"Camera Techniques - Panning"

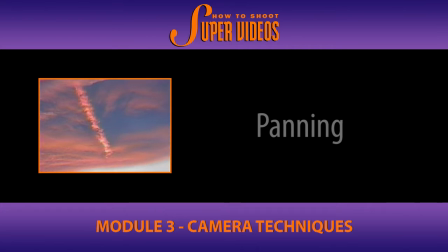[4:07]
That's where the shot ends, and we hold the shot.
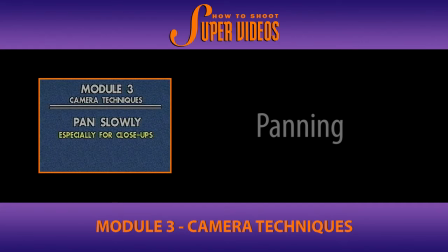[4:12]
A pan may appear too quick when the subject is closer to the camera. That's hard on the eyes. Now, if that was further away, it wouldn't have been too bad. But because the subject was closer to the camera, panning has to be done even slower.
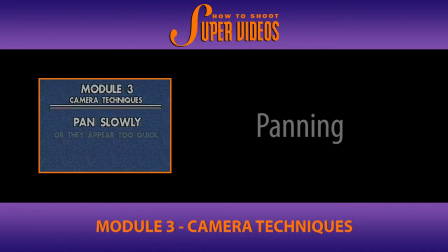[4:33]
Slower than you think, much slower than you think. The next pan example is done too quickly as well.
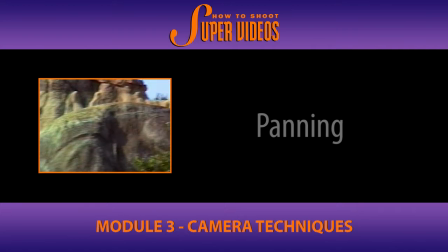That was with a tripod, and it was smooth, but it was still too quick. And you can see the result when you watch it on video. It'll be just upsetting to the viewer.
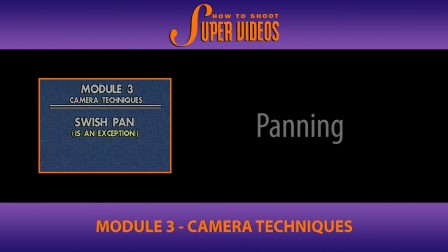[4:58]
A swish pan is a very fast pan done deliberately for effect. That took practice. I think I took about 30 tries to get that. I was on a tripod and I kept overshooting or undershooting.
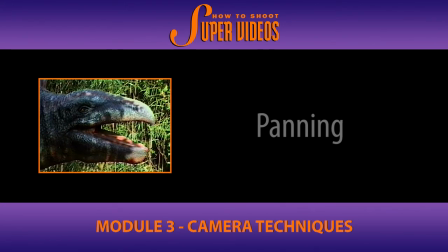[5:15]
Notice how it ends on a well-composed shot. The swish pan is used here deliberately for a transitional type of effect. And in many cases, you've probably seen programs on TV. I think there was The Man from U.N.C.L.E. years ago, where at the beginning they show a series of rapid transitions and they use a swish pan as part of that transition to change from one shot to another. It has its place. Use it carefully and use it with deliberation.
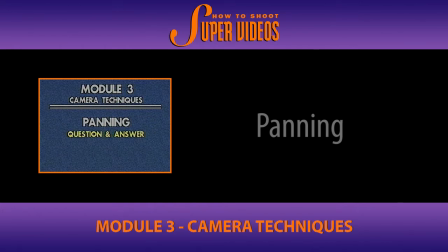[5:41]
Think of a pan as a question and the end of the pan as the answer. Okay, what have we here? A flower bed? Maybe. Where's it heading? Let's find out. Oh, I see. There's a guy here working busily away.
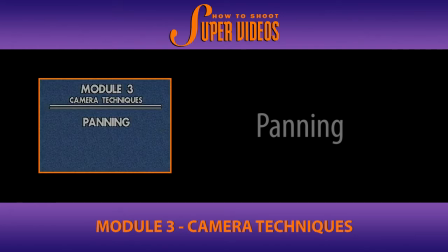[6:00]
Keep both eyes open as you pan and use your peripheral vision. This helps you keep your bearings as well as watching for and anticipating undesired content.
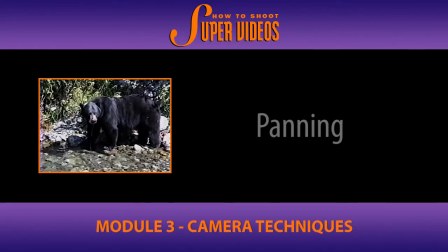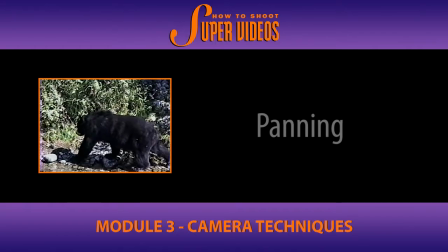[6:18]
Now, I don't know if that was the baby bear. Maybe Mama Bear was just around the corner.
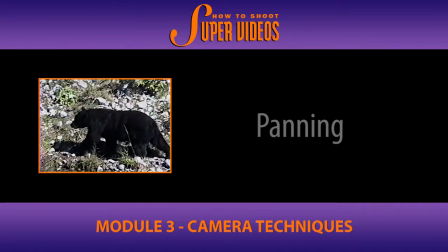Myron got lucky here.
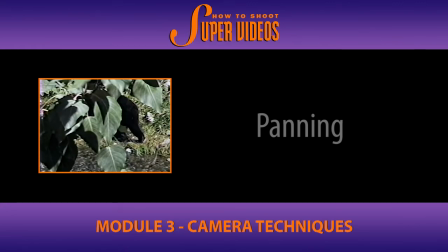[6:30]
The only thing that happened was the undesired content that appeared in the view was not Mama Bear, it was just a tree. That is a point though. There are tricks to panning. Be aware of what's happening around you because you are going to be seeing new subject continuously coming into the view.
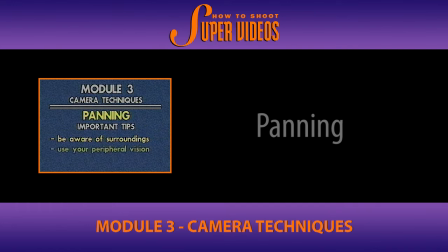[6:45]
Keep one eye open, for example. Use your peripheral vision. You'll have a better chance of getting a better pan. When panning to follow action, give the subject some lead space.
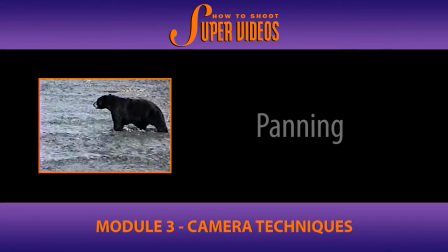[7:00]
Not quite enough here, but this is nice right now. You see, you want to have the subject leading in. It's just like the profile stuff we talked about before. The profile footage, when you're composing a still shot, similar thing here. This is a profile of the bear. Give him some walking space to come into.
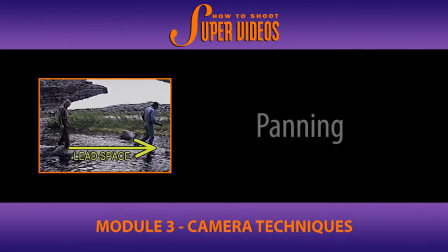[7:21]
We're following the man in the checkered shirt. We give him some lead space here, and away he goes.
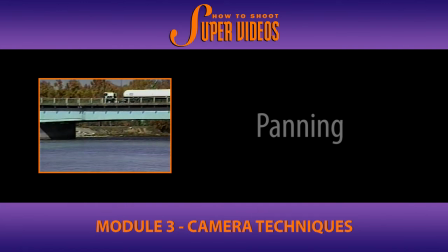[7:32]
And here with the next shot, the truck is being given about half the screen lead space as it comes across the bridge. Here are some tips for handheld panning. Breathe evenly.
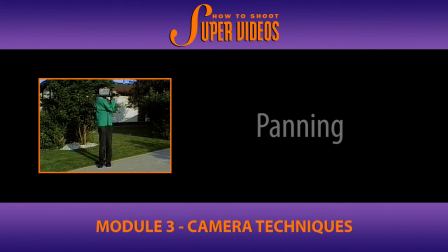[7:48]
Keep your elbows close to your body as you hold the camera.
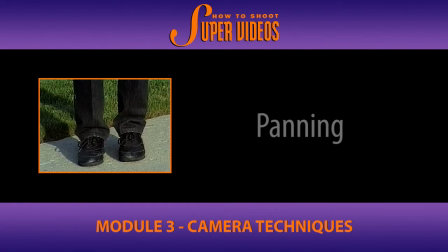[7:53]
Plant your feet in the middle of the turn, or perhaps in the approximate direction of where you want the pan to end.
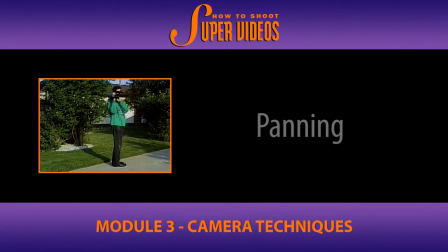[8:00]
If you plant yourself at the start of the pan, you will end up twisted and off balance by the end of it.